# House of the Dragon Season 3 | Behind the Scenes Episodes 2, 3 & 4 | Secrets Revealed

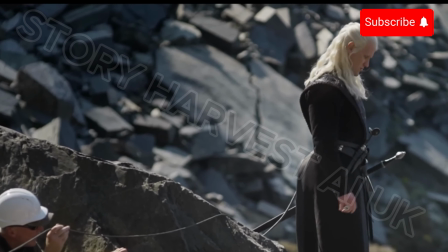11s look down and then you go even closer to the edge. Yeah? We'll get these barriers back in.
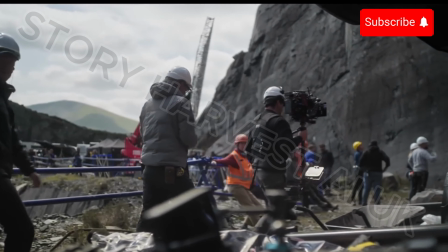17s Work very carefully in this area here, please. Hold the water.
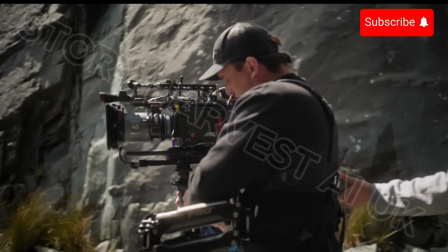22s Quiet, please. Roll sound.
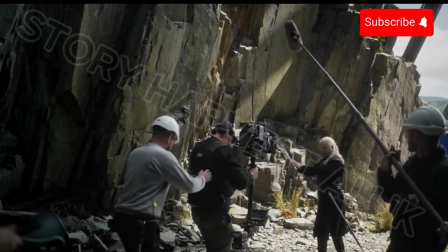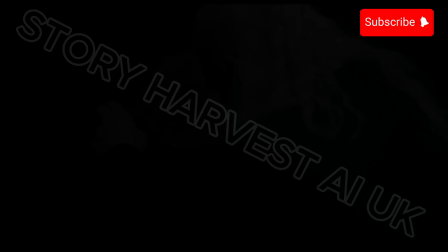31s Rain.
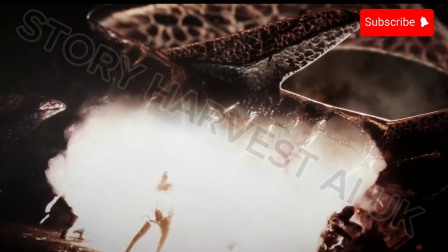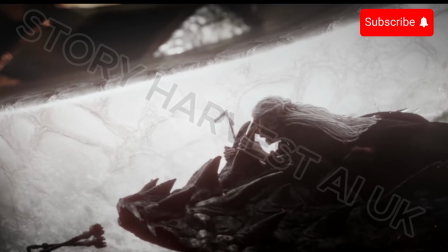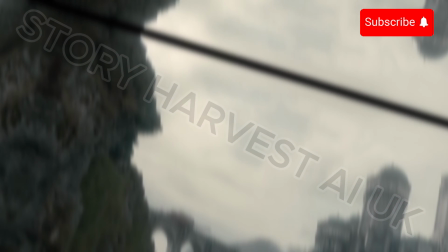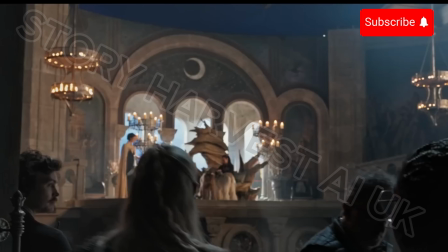48s
This season, we return to these iconic sets. It's just lovely on the first day to walk in and have all these memories flood back.
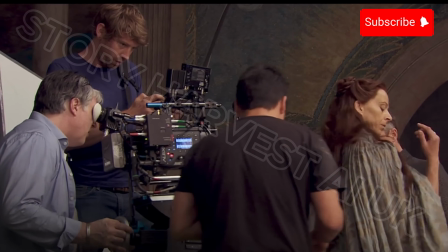59s
And at the same time, have the challenge of shooting House of the Dragon. Season 2, we had exterior of the Erie, and this season, Ryan thought it would be great for the audience to bring the original Erie interior back.
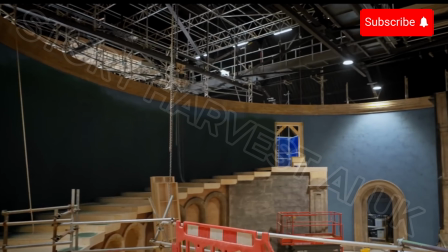74s
It was very exciting getting to rebuild that iconic set. We haven't really gone back to the well of building an original set from Thrones since season 1.
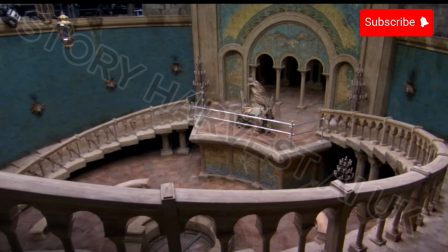84s
I took it as it was originally designed. I changed some of the palette a little bit because of the years of difference.
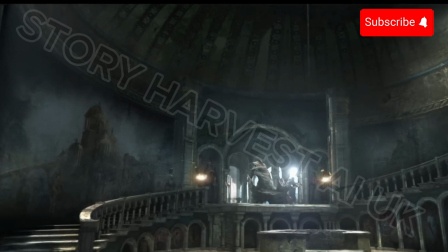89s
I just wanted to darken some of the decoration so it didn't feel edging on the fantasy world.
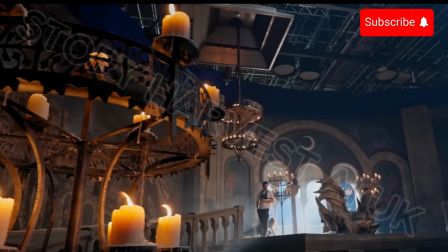95s
Jim did a great job at reproducing that center hall. That was quite a big build, actually, and quite complicated.
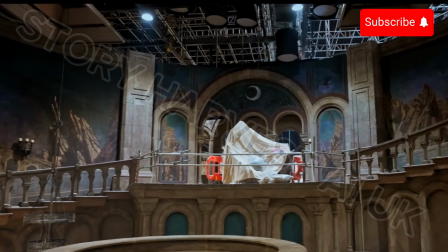103s
The treads were all circular. It was like a butterfly staircase effect. They were massive steps. We all know what that door is in the middle, that moon door. There was a lot of attention to keeping faith with Game of Thrones in terms of the design.
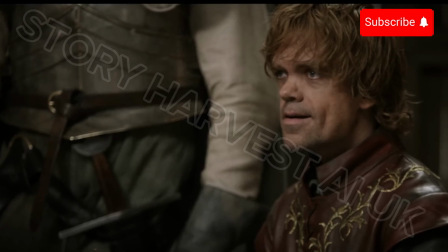121s
The moon door, it was just thrilling because I loved those iconic moments in the book, especially when Tyrion has his duel for his trial by combat, and there where Bronn gets to shine for the first time.
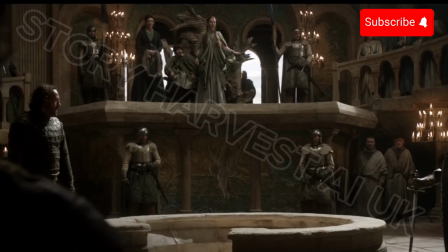134s
That door to the moon is scary to everybody that's seen it before and knows what it's about. It's such a big deal from Game of Thrones.
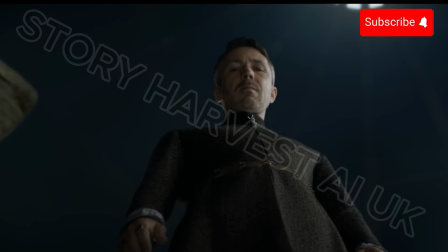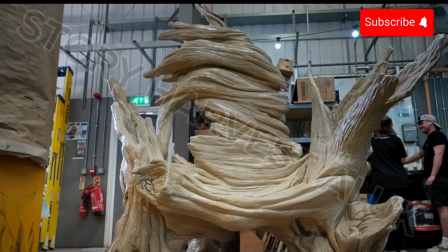148s
The biggest thing that the prop making team needed to do was recreate the big throne.
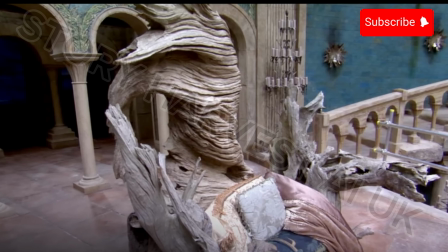154s
Gavin, our prop maker, actually made the original on the Game of Thrones. So he at least had a head start on what it needed to be.
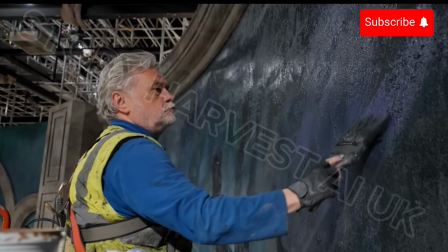163s
And then my great long-time friend, Steve Mitchell, painted this fantastic mural, which hadn't existed on the original set.
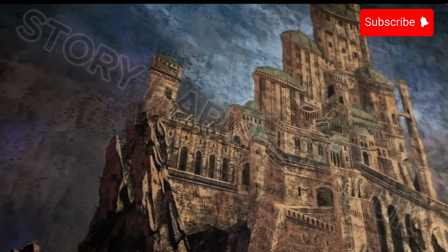171s
It was the history of the Erie and its rugged environment. Interesting set to think about how to block something because it's so different.
In this. That's good, yeah.
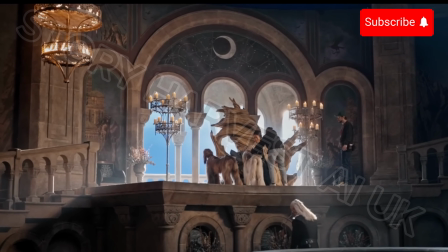182s That here, yeah? So I go bang.
How does Damon talk to Lady Jane?
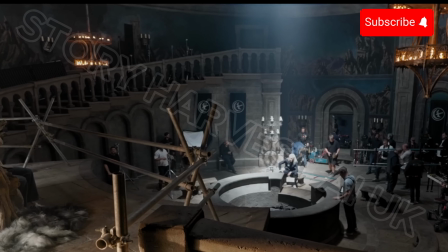188s
They're so far apart. And it was this circular space.
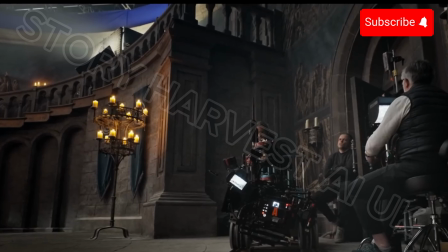192s
I really wanted to use a circular track because it's quite a sort of odd space and it's a little bit trippy.
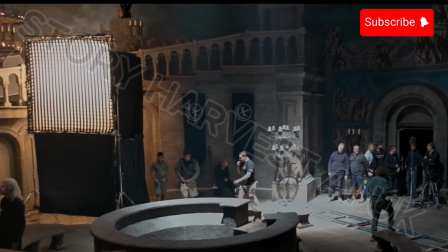197s
You wanted to pay homage to that.
So, we're doing checks, we're shooting.
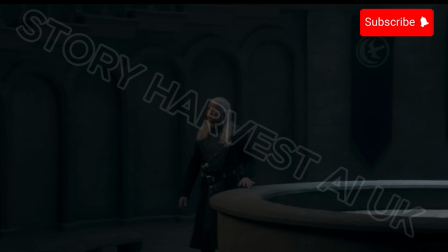207s I had thought never to see you in the Vale again, Prince Damon. And who could ever fail to be charmed by your warmth?
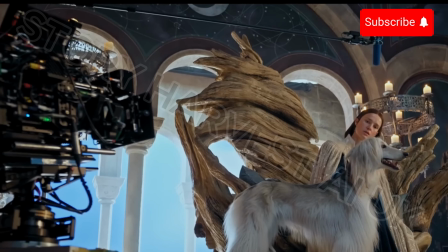216s Cut.
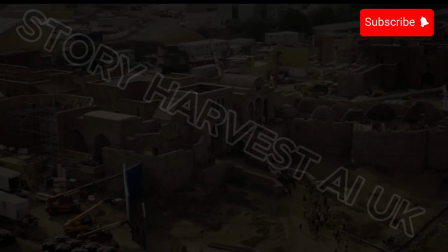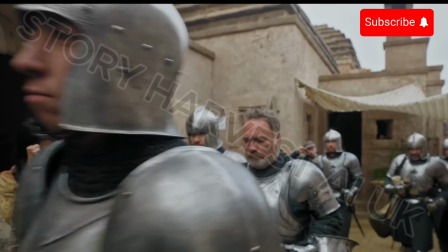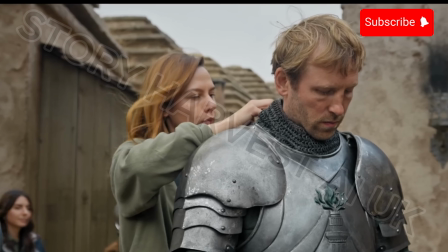227s So these guys are going to go straight on. Lean, mean, fighting machine, boys, nice and quick.
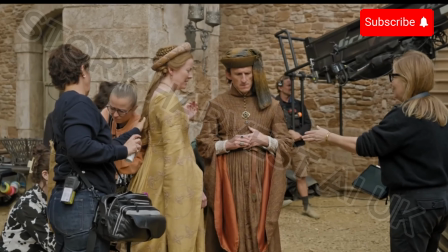235s
Tumbleton in episode 4, I wanted to think about what this place was like before.
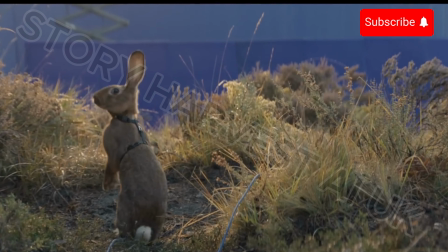241s
So thought we could have this hare hopping through this field and the camera goes up and reveals the whole of Tumbleton.
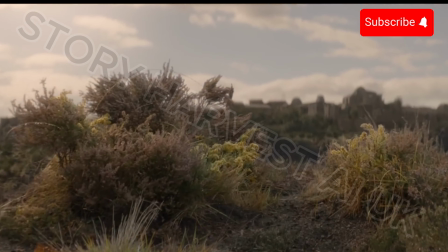249s
So we have this really peaceful environment and then we hear, Keep going!
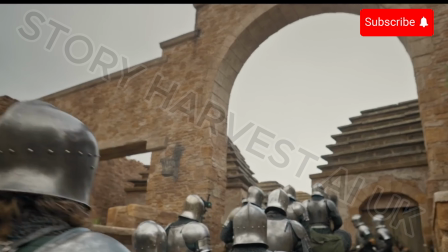255s
And then we cut into what's happening.
Background!
Basically, it's sort of the Nazis entering France during the Second World War and taking over this place.
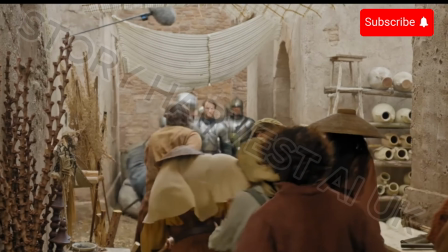265s And action! Go, go, go! Cut.
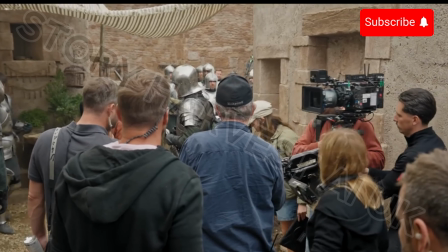270s Great, lovely, thank you.
Look at this place, guys.
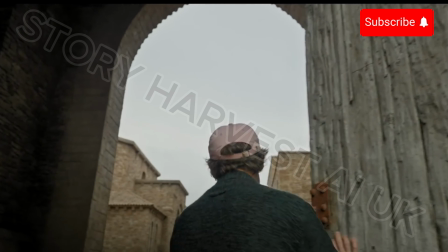275s
Oh, and that door is genuinely that heavy. This is the most incredible set I've ever filmed on.
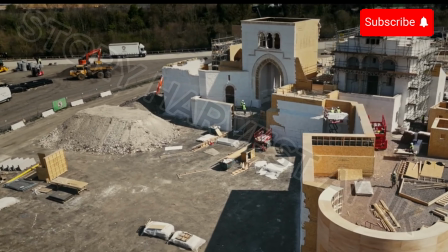281s
I think it's one of the most incredible sets ever built. It's 3/4 of an acre. It is literally a whole town. It's the biggest set we've ever built. As anybody that's read the book knows that Tumbleton plays a major role, and we wanted to introduce it in a big way here that made it really satisfying.
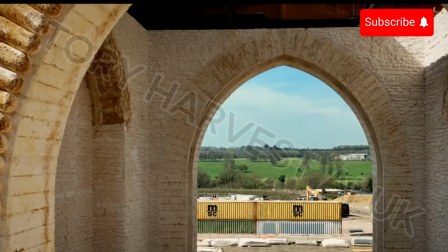296s
Right from the very first steel frame that went up for where the gates are, the main gates, you are like 40-odd feet high.
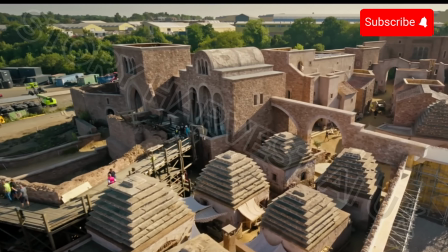303s
It is twice the size of King's Landing. It's a big build. A lot of tube, a lot of fittings.
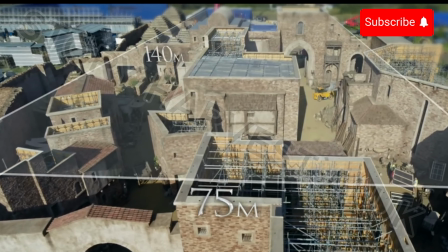312s
The footprint of the set, it's 75 metres by 140 metres, 4,300 sheets of 18mm plywood,
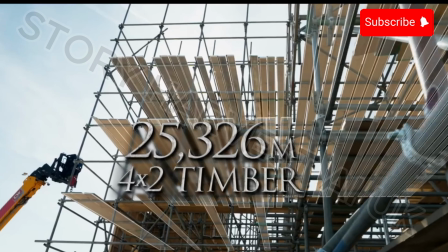322s
25,326 metres of 4x2 timber, and then my favourite one is 800,000 screws.
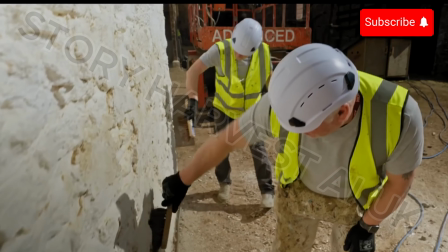329s
I was thinking, will the details ever stop coming, from the windows to the shutters?
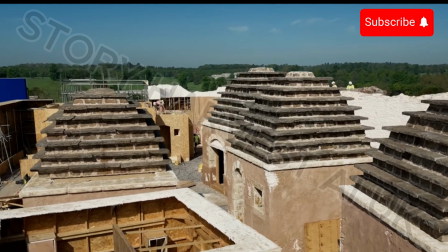334s
One of our biggest challenges is making those roofs in a way that we could just drop them on afterwards.
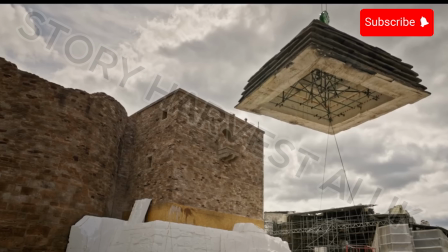340s
Taking it up.
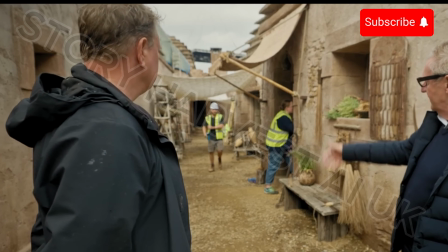343s
Luckily, we start shooting on tomorrow on Saturday inside, actually inside the weather cover, which is currently leaking. The waterproofing wasn't great, but it's all right now.
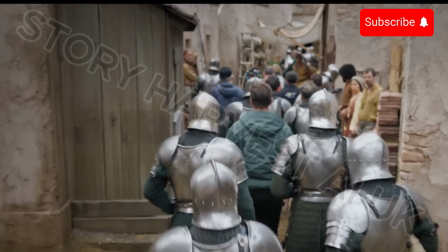359s Go for a take now. Appreciate you all being here today, and let's go for one.
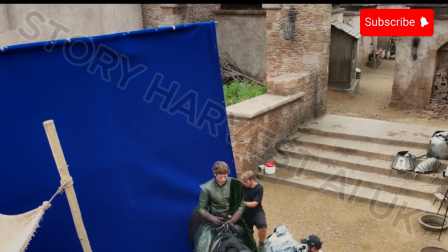364s Here we go.
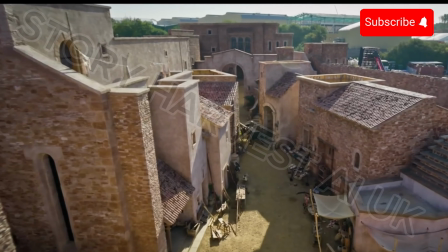368s
Walking onto Tumbleton was an incredible experience because you just suddenly feel like you're in another country. The brief from Ryan was that we want to make this feel like a sleepy French market town,
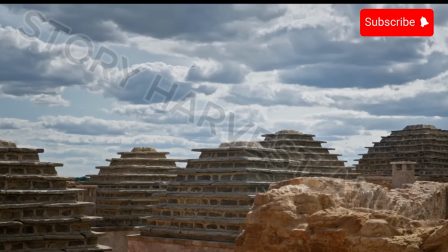379s
and that architecturally it should have elements that distinguish it from King's Landing. Geographically, it needs to feel that we're further south in hotter climes. So we went for a more sort of Mediterranean look than we've done before on some of the other exterior builds.
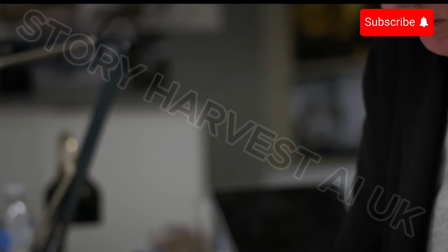394s
So we did some research.
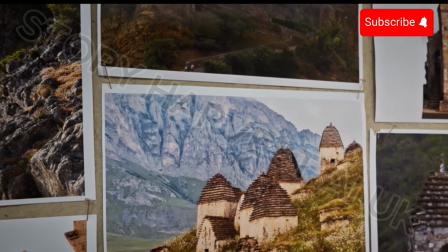396s
We went down to Puglia in southern Italy and those iconic conical shaped roofs, and I came back and started to draw and model those. They started to look a bit Hobbit-like when we did them, so we've adapted them to our own purpose. We had lots of conversations about how much it should or shouldn't appear like a fortification, because that's a really important story point.
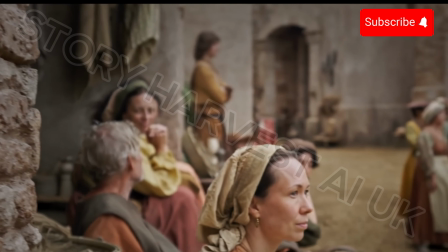417s
It should feel like somewhere any of us could live.
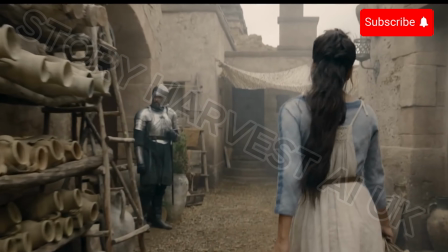419s
We got to show it for the first time as the town that it was before it gets occupied by the high towers.
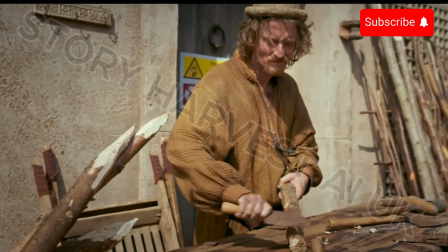426s
It's a farming community, it's very parochial.
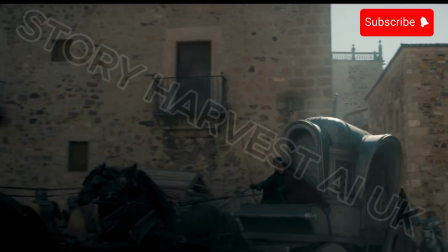429s
It's very different to King's Landing, which is an urban, buzzy city, and it's beautiful to watch the difference in the costumes.
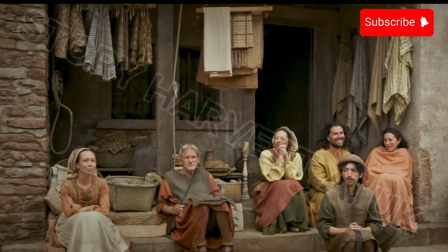437s
We wanted it to feel really idyllic in terms of its colour palette. So it's all harvest tones, all cottons and linens. The people that live there, the work that they do, we like the idea of olive farms.
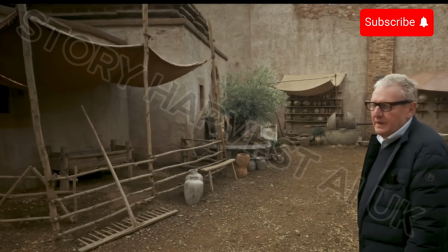451s
Nice area here, which is the Claire's olive press area.
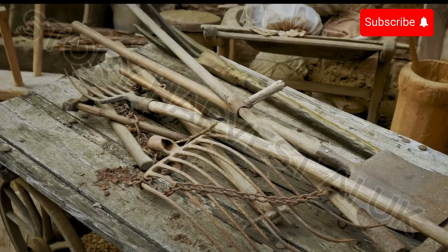456s
Claire Richards did an extraordinary job just dressing it and making it feel like a place where normal people live.
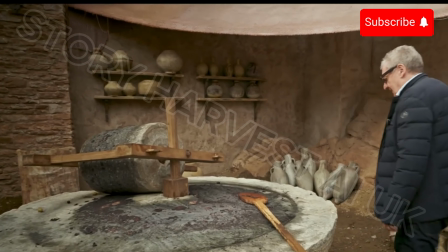463s
Real piece of stone, shipped all the way from India. Fully practical.
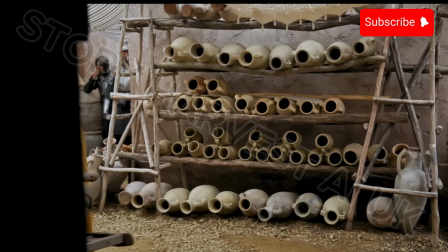470s
Having olive pate for lunch. The new elements that we were creating,
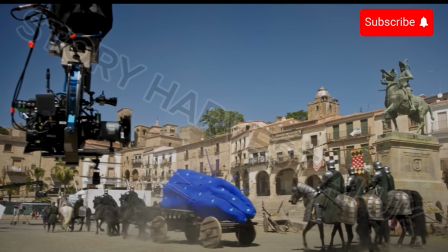475s
I took inspiration from being in Cáceres and Trujillo and the old towns of Rhodes and Greece,
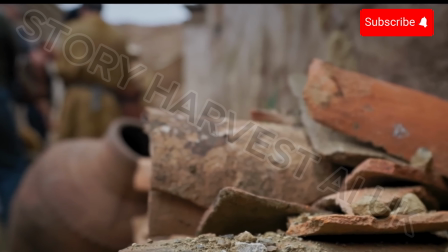482s
where you've got that kind of crumbling of stone, but then you've got all these lovely pockets of details. Just feel the gravel under your feet and look at the walls around you.
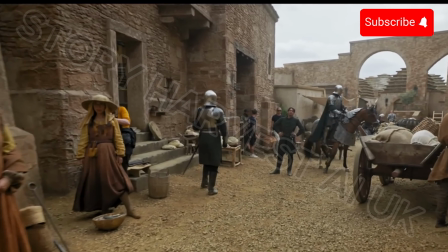492s
You really feel like you can open every single door and go in, and down every alleyway there's details. It was on such tight time frames that we had to be working in there alongside our construction team,
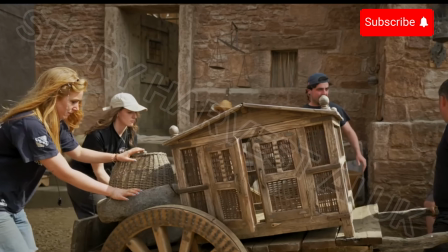503s
and literally as they finished an area, we were moving into that area and dressing it.